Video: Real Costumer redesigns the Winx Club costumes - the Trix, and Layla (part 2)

This outfit right here, this is what Musa could have worn. And it would have been so much better. Anyways, hello again, friends. As you may remember, a few months back, I did composite sketches showing how I would style the 5 main characters of Winx Club from season 1. And I actually did get requests to do a part 2, even though that video was super rushed and I actually kind of want to remake it. But for now, here's part 2. Just to catch you up on the concept, I'm going to be doing composite sketches for these characters and basically styling them as I would if I were, for some godforsaken reason, given the head costumer position for this project. But we're gonna jump back in and I'm gonna be giving myself way too much power again over the lore and the casting and everything else like that because, you know, this is fun. And now it only makes sense to start with Layla or Aisha or whatever they decided to name her where you live. Now, Layla is a black fairy, and honestly, the world needs more of those. She's hardworking and persistent. She can do impossible feats of strength and endurance, but she is not afraid to cry while doing it. She has a really good balance of traditional feminine elements with some like full-on badass sprinkled in there.
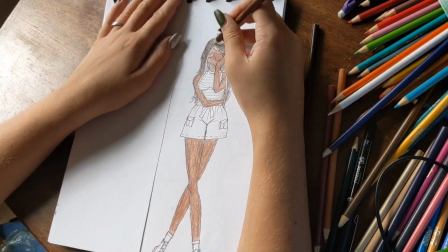I've always loved Aisha's civilian or casual outfits. I think she's got a really great sense of style as a character.
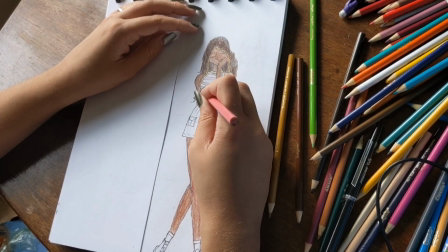Her tank top here is going to be a muted green and pink, which is going to be in a micro stripe.
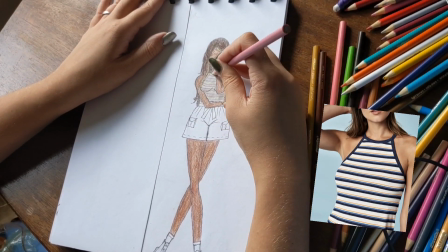Those are really cool right now, and they were really cool in Y2K, so it's going to give us the right flavor of nostalgia.
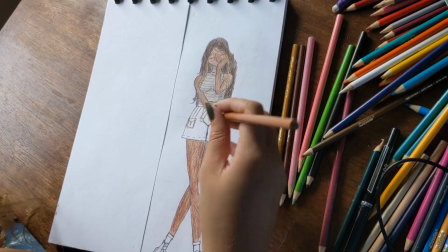We're going to give her waste paper basket shorts.
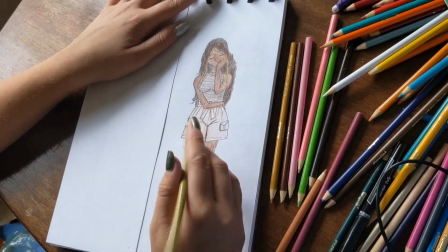Basically, I'm just going to make them look like her cargo skirt, but in a short form,
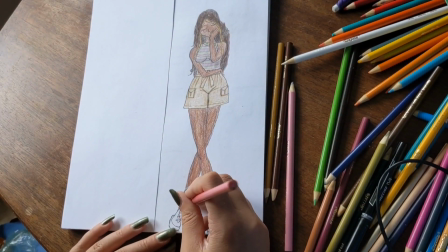because I feel like realistically that would be a little bit easier to move around in and live your life in. And now for her shoes.
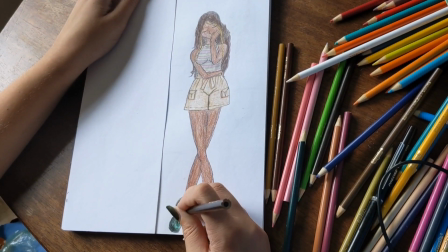We're gonna go with docks and pink socks because this will give us a softness and a tough military vibe simultaneously.
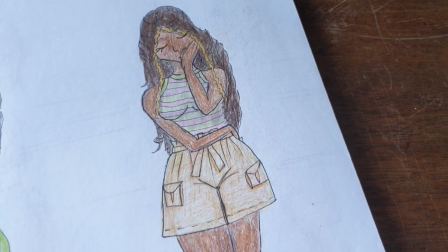And Layla has always had that Cadet Kelly military but make it soft and fluffy thing going on for her.
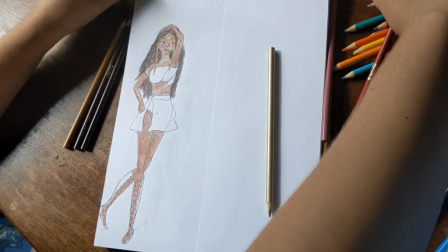Now, one detail that I think would be really fun for Layla's transformation would be if there was like a glow coming from her waist.
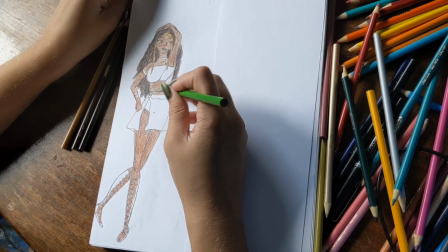And then she would have like some awesome Nigerian-inspired waist beads in her transformation form,
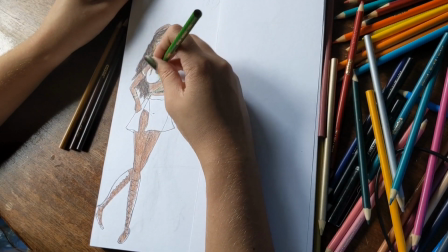and they would like form around her, and then the chiffon wrapping pieces would sprout out and also wrap around her. I think that would just be really, really fun. And yes, traditionally waist beads are only worn to be seen for your husband, and it has implications if someone has them showing out in the rest of the world. And let's be honest, half of the fairies are already wearing elements that if we saw on someone, you know, out walking about today, we would probably think they're a prostitute. So it kind of makes sense. I'm going to link some articles on Nigerian Tomo that I found. That's the waist beads. I think that the green waist beads really suit her character because they're largely associated with water and sympathy and adaptability, growth, and envy, which are kind of par of the course for Aisha, and I wonder if they didn't look up color coding and symbolism and meaning in Nigeria when they gave her the
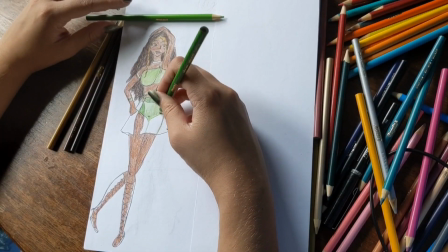color green, because it really works on multiple levels. In her fairy form outfit, I want to keep the chiffon woven throughout the top and the tie skirt.
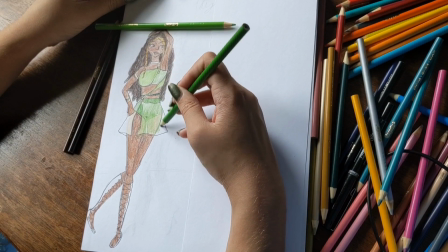I want that to stay and keep that nice wavy edge at the bottom,
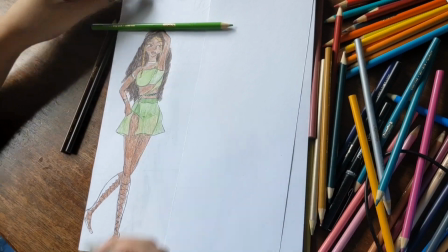possibly with some darts to shape it and make it really wavy in the hem, just because, like, she's the freaking fairy of the waves.
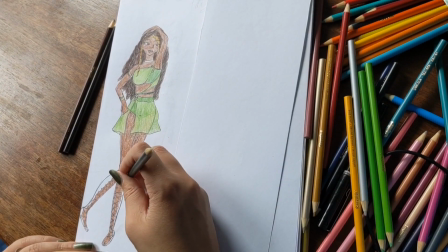Silver jewelry instead of blue because this is a grown-up live action, guys.
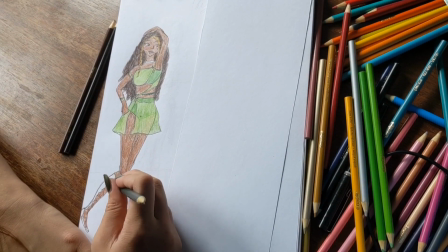We gotta take it seriously. And her shoes.